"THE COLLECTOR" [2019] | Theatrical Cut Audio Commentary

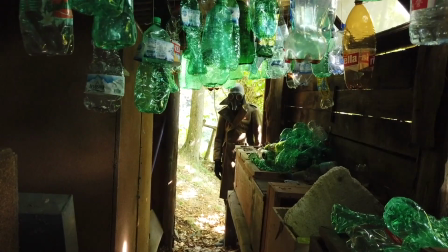[4:13]
Uno dei miei grandi pentimenti riguardo Collector è di non aver sfruttato maggiormente la location del rifugio del protagonista.
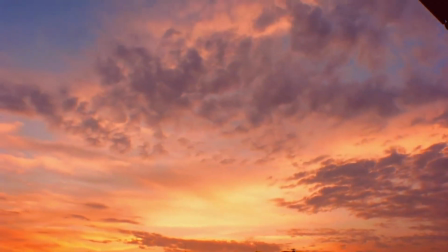[4:22]
Pur essendo l'unica location in cui c'è stato un intervento scenografico,
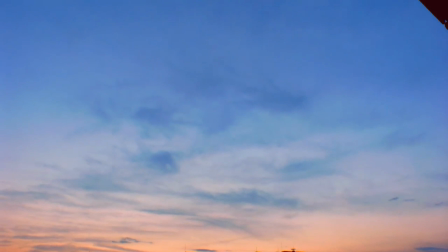[4:28]
è quella che a parer mio è più accattivante di tutto il film, quindi un po' mi dispiace non averla utilizzata di più.
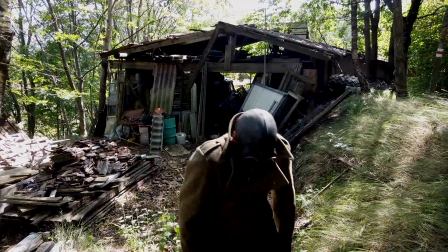[4:36]
Qui invece la location è un vicino di casa abbastanza esordinato,
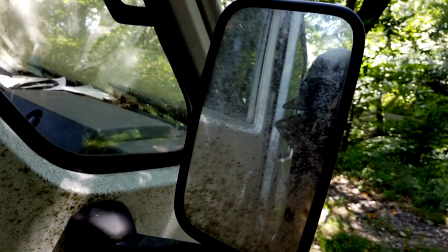[4:42]
collezionista di roba abbandonata, ed era perfetto per quello che avevo bisogno io.
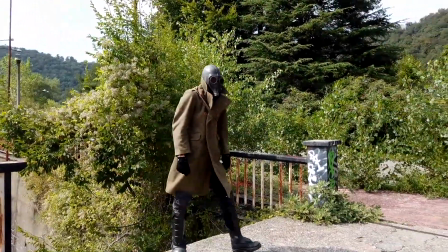[4:51]
Queste sono le riprese effettuate a Consonno, che è un paesino abbandonato nella Brianza, che era una specie di Las Vegas, un
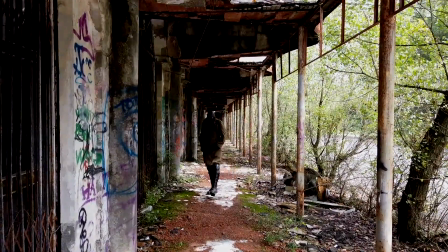[5:00]
paese dei Balocchi, che fu abbandonato una quarantina d'anni fa.
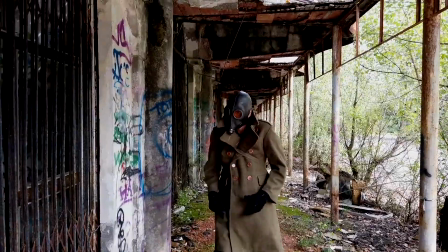[5:06]
Le riprese furono estenuanti, fu un giorno terribile perché c'era una temperatura di circa 40 gradi.
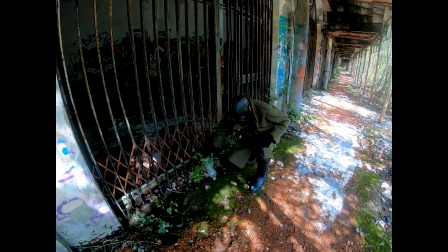[5:13]
Io potevo fare dei take di massimo 20-30 secondi, l'operatore di macchina, anche lui ha fatto abbastanza fatica a seguire tutte le riprese,
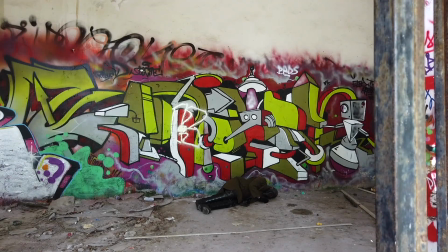[5:26]
ma malgrado questo siamo riusciti a portare a casa del materiale straordinario.
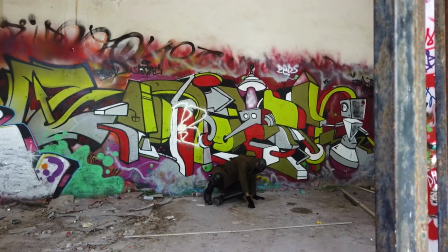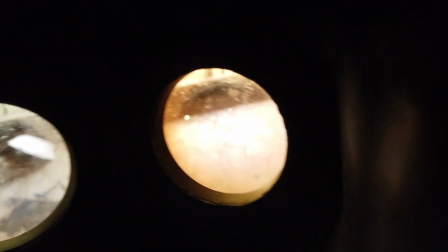[5:39]
Questa è una ripresa che adoro, perché fu improvvisata in quel preciso istante, perché dovevo prendere fiato,
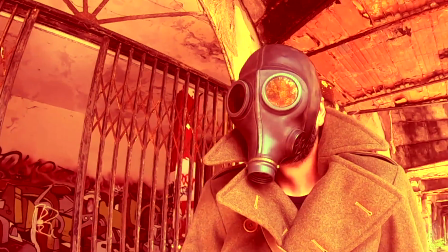[5:48]
ho bisogno un attimo di respirare, ed è stata una soggettiva su cui non ho avuto molte aspettative,
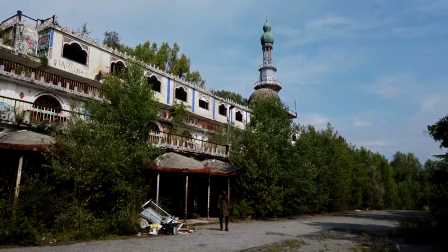[5:56]
invece il risultato fu straordinario.
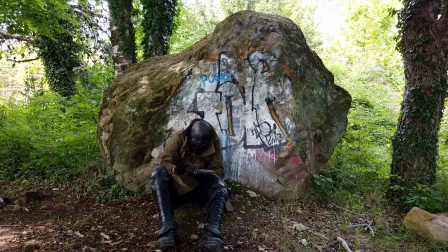[6:04]
Con sonno non è stato solo una scelta coraggiosa, nel senso che era stato comunque difficile raggiungerla.
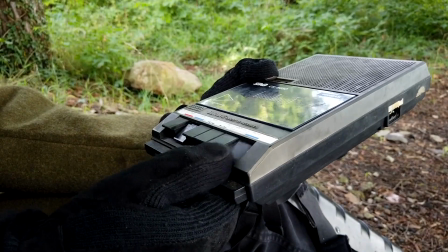[6:12]
Siamo stati dei disgraziati perché siamo andati sul luogo
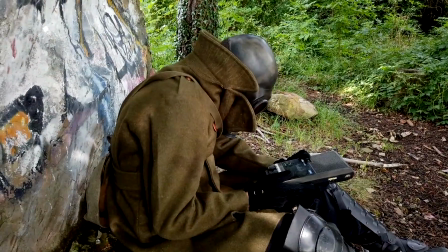[6:18]
senza acqua, senza niente da bere, convinti che ci sarà anche una sola piccola fontana, invece così non era.
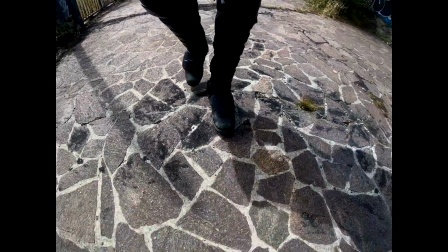[6:25]
Malgrado questo, la giornata è stata lunga e abbiamo ripreso tantissime cose.
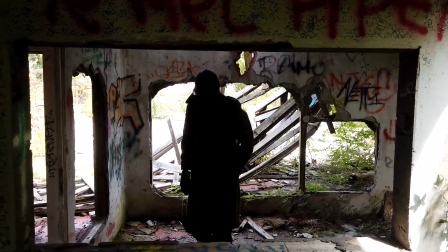[6:32]
E di fatto è la parte più corposa di tutto il film, le riprese di Consonno,
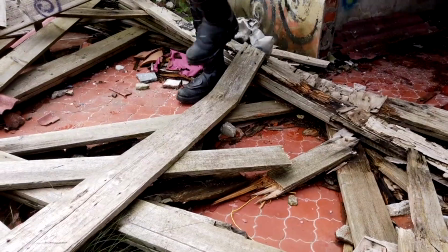[6:39]
sono quelle che compongono tutta la parte centrale di questo corto
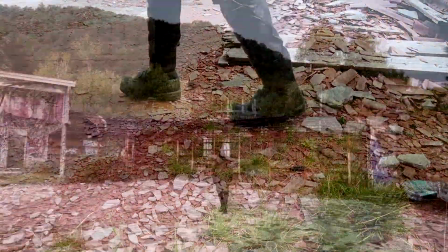[6:44]
e sono anche le parti visivamente più intriganti,
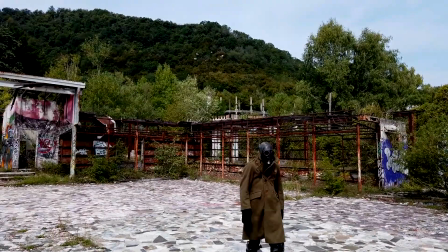[6:49]
quelle che hanno più campi lunghi, in cui il personaggio si vede proprio sperduto all'interno della location.
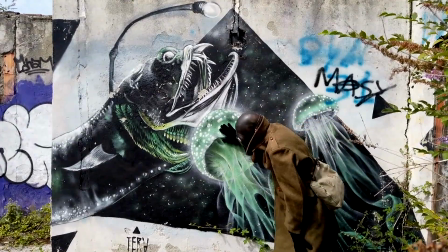[6:56]
E questo è
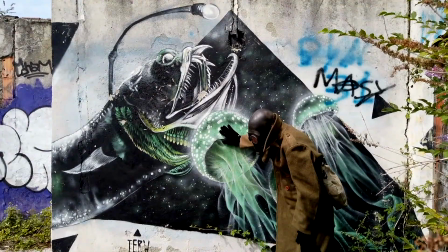[6:59]
sicuramente uno degli aspetti più interessanti, a differenza delle altre location utilizzate.
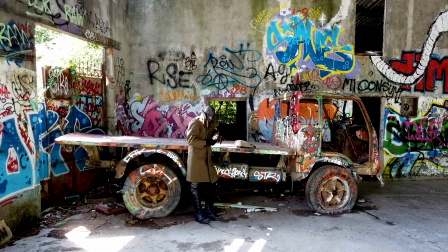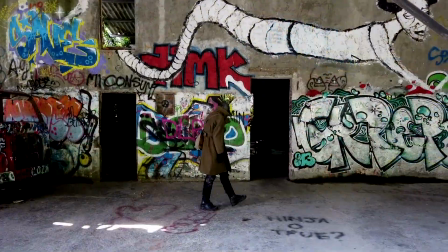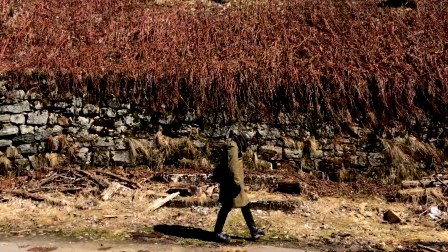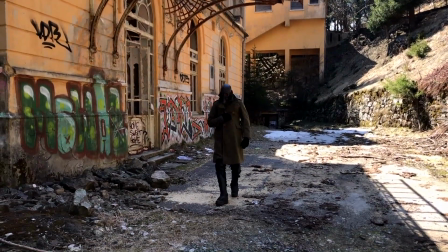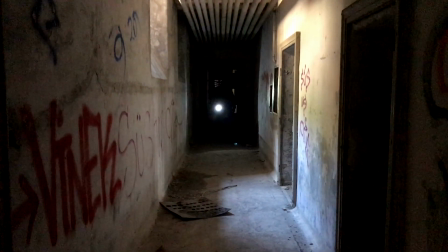[7:30]
Questa è tutta la parte del film realizzata al sanatorio di Ambrì, è un vecchio ospedale abbandonato,
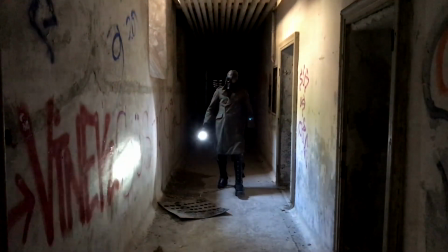[7:38]
sinistro, particolarmente adatto a questo tipo di film. Quello che va sottolineato è che non avevamo fatto
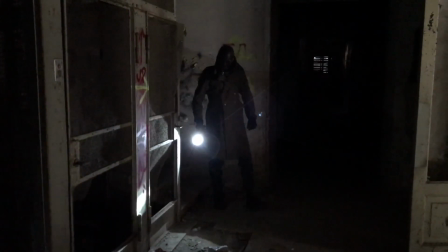[7:48]
nessun tipo di sopralluogo alla location e quindi tutte le riprese furono improvvisate.
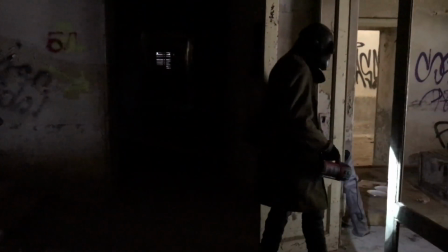[7:54]
Si procedeva a tentativi man mano che si esplorava all'interno dell'edificio.
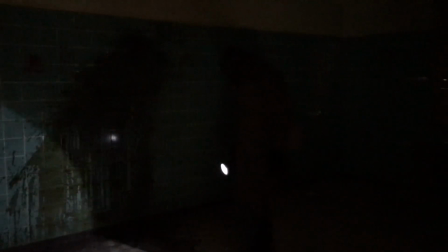[7:59]
Anche in questo caso mi si può criticare sul fatto che il protagonista si con sé una torcia elettrica, ma
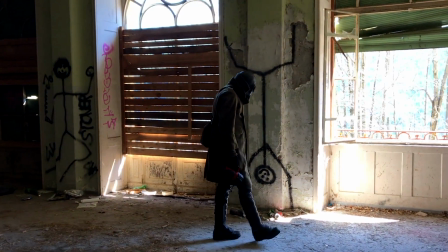[8:08]
ho optato più per la resa quasi a tinte horror all'interno dell'edificio con questa luce,
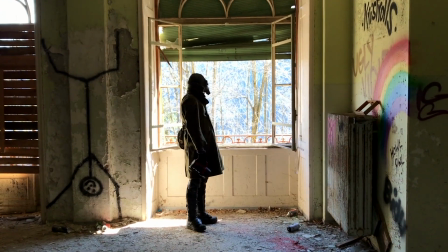[8:17]
che è praticamente la sola illuminazione della scena.